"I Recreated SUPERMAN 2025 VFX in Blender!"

Hello there. My name is Claude Donini. I watched the new Superman movie as soon as it hit theaters and figured it was probably about time to start working on a new project. So here are the shots I'm recreating from the trailer.
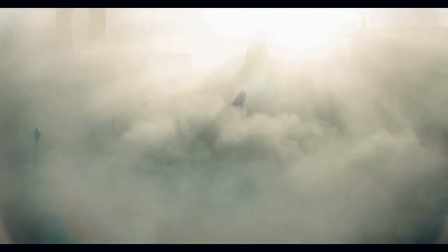And here are what mine look like. You silly goose, if you want to see my real recreation, you're gonna have to stick around to the end of the video, but trust me, it will be worth it.
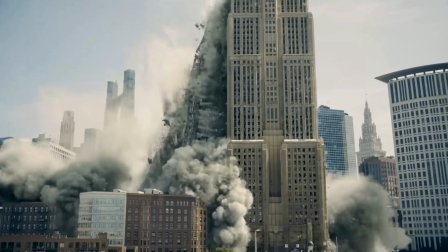Recreating the shot of the building falling down was tricky for me to pull off.
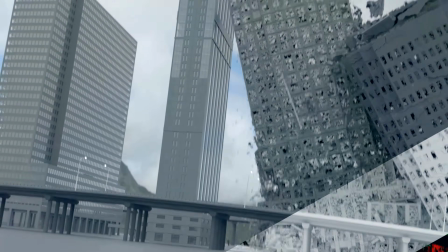Since I don't have Houdini or any other software that can pull off realistic destruction simulations, I took the classic compositing approach.
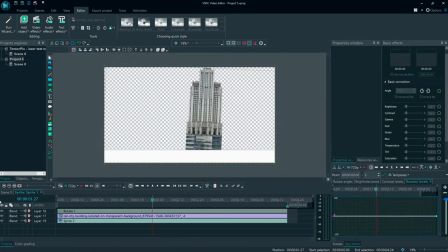In my compositor, I combined an image of a building with a collapsing building asset from Production Crate,
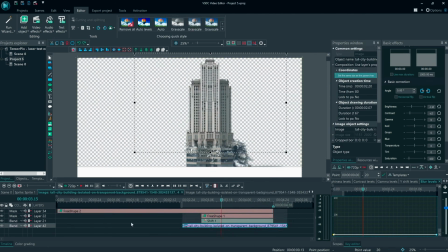then added more buildings, dust explosions, and other random debris blasts. The most important aspect of this shot was matching scale and perspective, otherwise the shot wouldn't sell.
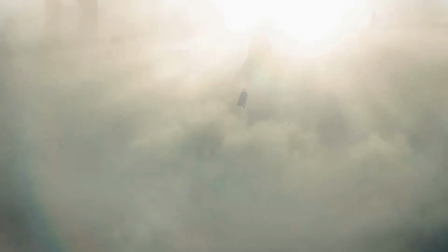For the shot of Superman rising from that dust cloud, I started with this 3D model of Superman which I found on Sketchfab.
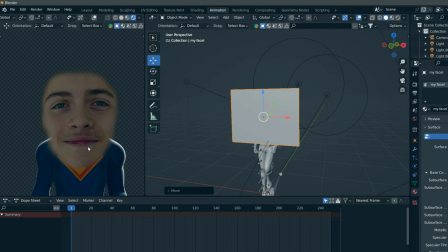Instead of making a 3D model of my head, I just slapped an image of my face in front of the original model. It's a little disturbing, but it's good enough. I gave him a cape using Blender's cloth simulation tools.
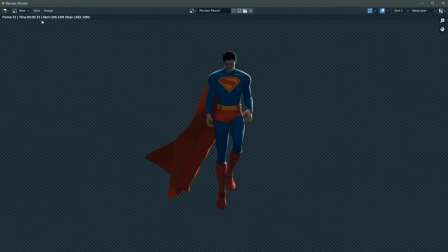Hey, that's pretty good. I rendered this out with an alpha channel and brought it into a new Blender scene as a plane. Instead of wasting time messing with complex volumetric dust simulations I don't even know how to make,
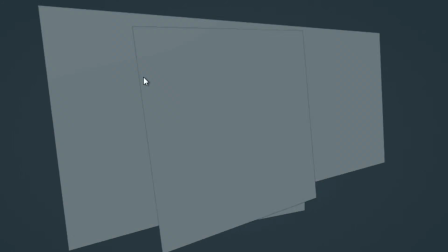I added a bunch of pre-made dust cards from productioncrate.com.
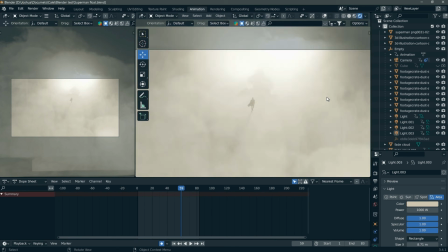The trick was to layer them in just the right order to give the scene some depth, even though everything here is just a bunch of flat,
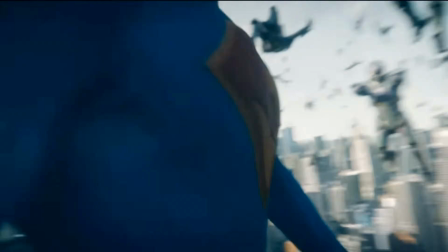soulless plans. The spinning laser shot was by far the most complicated of the 3 shots to pull off.
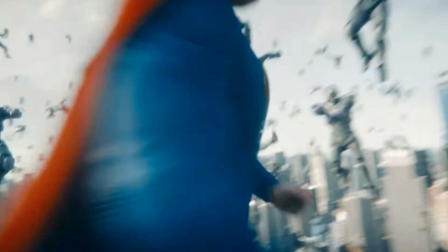Animating the camera was a lot harder than I expected it to be because the trailer has this crazy camera move where it spins around Superman as he's blasting lasers.
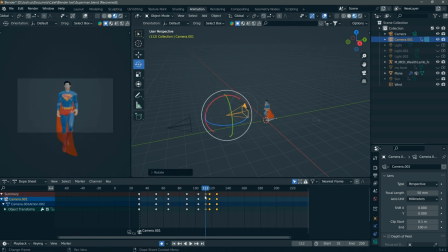I tried keyframing the camera manually, but it just looked wrong. Then I discovered an add-on called AutoCam.
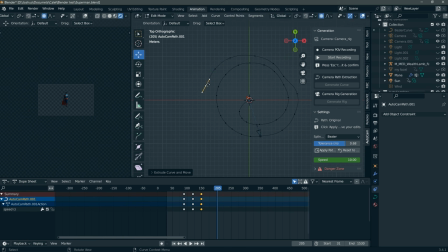It helped me create these smooth, dynamic camera movements to perfectly match the movement of the trailer.
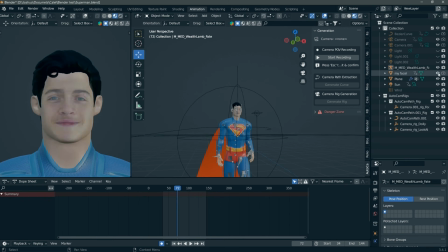I decided to use a 3D model of my head because that flat thing just wouldn't do.
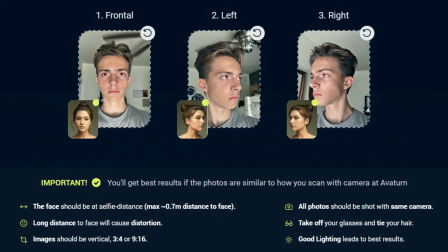I gave myself laser eyes in Photoshop, and after donating my facial data to the Chinese government, I brought the finished model into Blender. Whoa, what the heck? Let me just... Ugh.
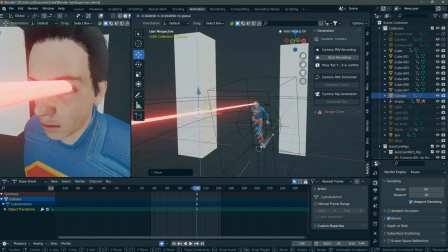For the lasers, I parented 2 glowing cylinders to the head, so wherever the head turned, the lasers followed.
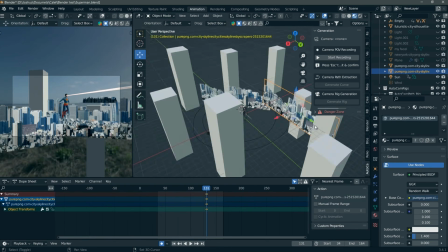I then added city cards to flesh out the environment a bit more. I made sure to stack them in layers so that as the camera spins, you get some parallax.
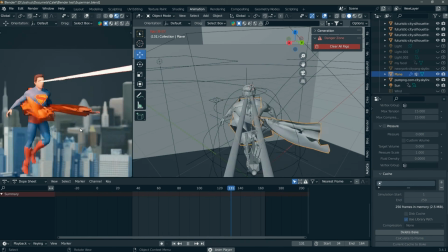I tried to use the cape with the cloth simulation like I used before, but because Superman was spinning so fast, the cloth physics just weren't working.
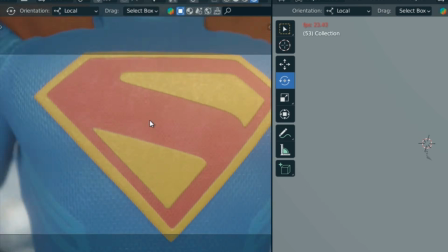The cape kept clipping faces and jumping around. So by adding a vortex force field, I finally got it to look alright.
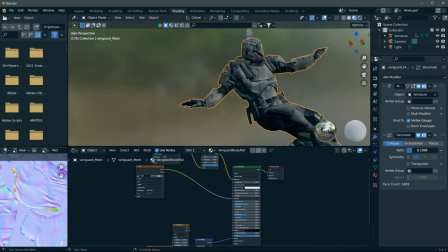I used Mixamo characters for the bad guys and exported them with falling animations.
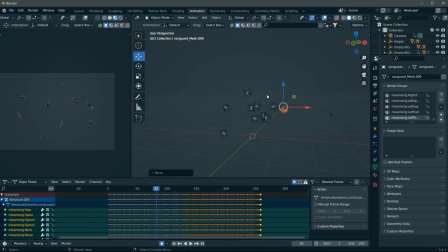To make things easier on my computer, I opened a separate Blender file, grouped a bunch of these guys together, and rendered them out with an alpha channel.
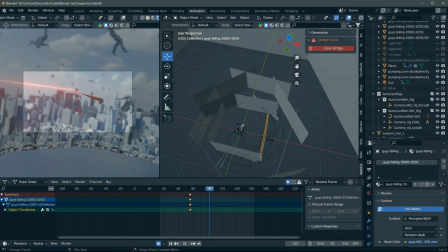That way I could bring those pre-rendered clips back into my main scene and just spread them out in the background, without my PC having to calculate every single character at once.
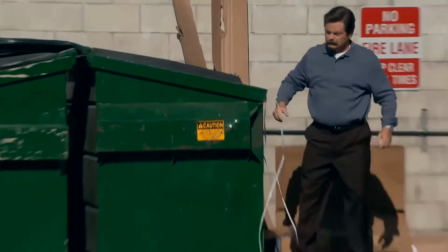I need a new computer. I still wanted some character interaction though, so I added some bad guy models directly into the main scene.
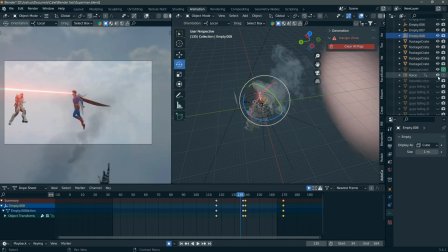That let me animate them individually so it looks like Superman's laser beams are actually hitting them as he spins.
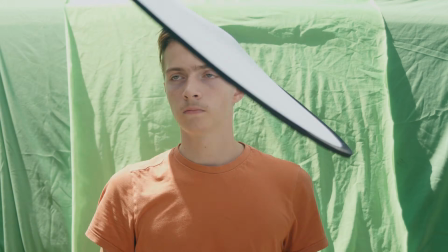For a bonus laser shot, I filmed myself on a green screen which I keyed out in Blender.
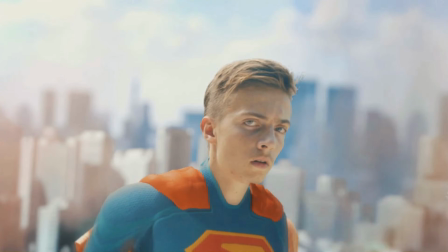I brought that clip into VSTC Pro where I added lasers, smoke, and lens debris from, you guessed it, Production Crate.
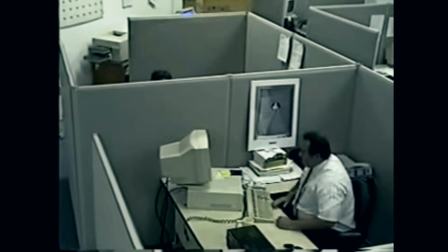My computer was running so slow for this one I couldn't even screen record while I worked on it, or my computer would have actually exploded. After going a step further to recreate the Superman soundtrack on my phone in GarageBand, I brought it all together to present to you this masterpiece.